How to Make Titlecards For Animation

Some of these are more important than others. We want to tease, so damage to the house is a bit explicit.
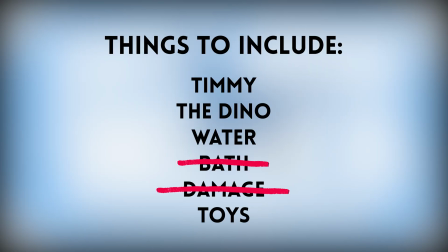Let's remove that. Bath and water can be combined to just water, I think. Timmy isn't a recognizable character or brand, and I think the dino is a more powerful image. So we'll leave Timmy in the list, but I think focusing on the dino is a good idea. Childhood toys is redundant if we're not showing an environment, so that just leaves us with Timmy, dino, and water. These three things, coupled with our knowledge of the story, should give us enough to work with. Start by throwing ideas down on paper, rough as possible. Don't worry about merging notes and sketches at this stage, just get down anything you think could work. And remember, if you can incorporate the title into the artwork in some way, that's even better.
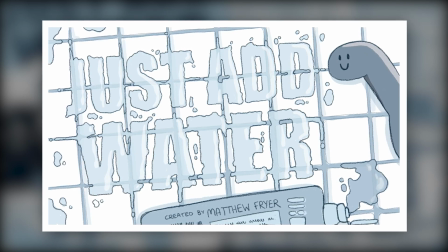Maybe the words, just add water, are written in puddles of water on a tiled floor, with the dino poking in at the edge, hinting at bathrooms and toys.
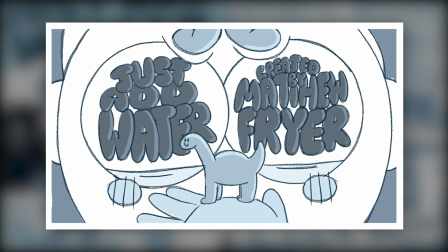Maybe it's a close-up of Timmy's face holding the dino in front of him, but instead of pupils he has the title words in each eye.
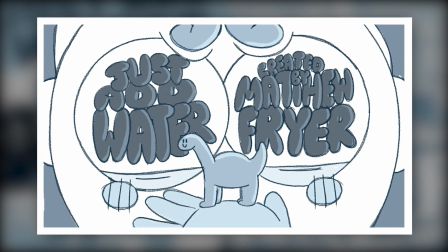This is interesting and very much reminiscent of Ren and Stimpy, but there's no mention of water.
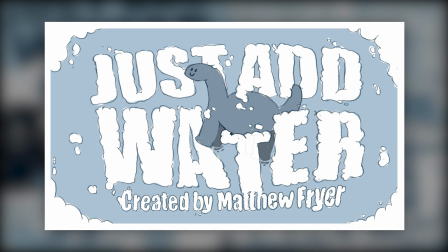How about the dino bobbing about in the bath with the title words written in bubbles? That gets the idea of the bath and water all in there at once.
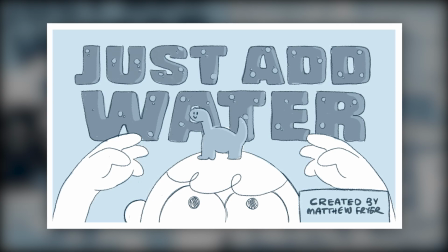No Timmy though. Maybe it's Timmy's head poking out of the bottom of the frame with the dino on top of his head and the title written above him.
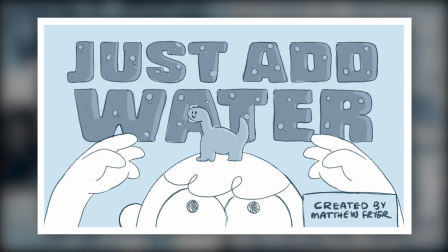Good image, but the title isn't incorporated into the artwork. not a deal breaker of course, but it is a shame. Once you've got a sketch, run with it. I won't tell you how to draw an illustration, that's kind of up to your style, but I will say this, try to follow the style of your animation somewhat, but with a little bit of extra detail and polish.
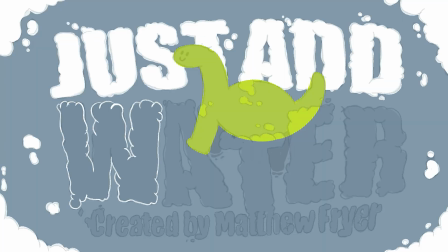Simple and similar to the actual animation style, but a little bit more detailed, because we don't have to make it move.
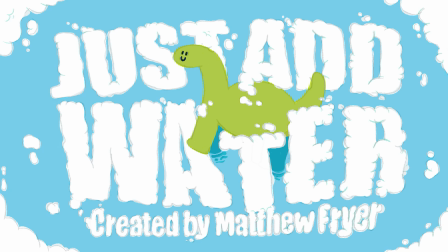And that's really all there is to it.
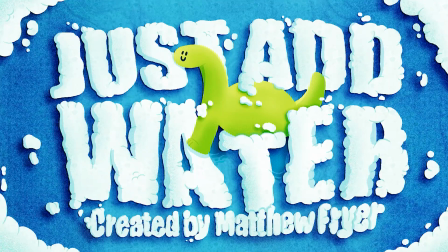Quite a simple little tutorial today, but one that I find interesting, and it serves as a chance to show you some great title cards which are often an overlooked part of the animation process. I hope you've enjoyed this tutorial, make sure to subscribe and ring the notification bell so you don't miss the next episode in this series, and I'll see you all next time on TipTut.
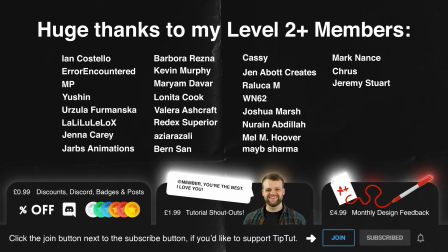Absolutely massive thank yous to my level 2 and above members without whom this channel would not be possible, I'd like to wish them a very Merry Christmas and a very Merry Christmas to you all. Click the join button below for exclusive perks and benefits.
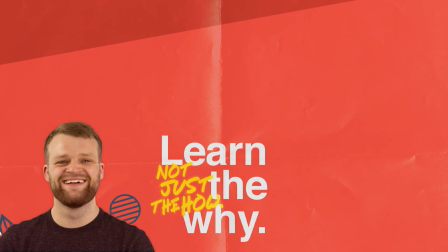Thank you.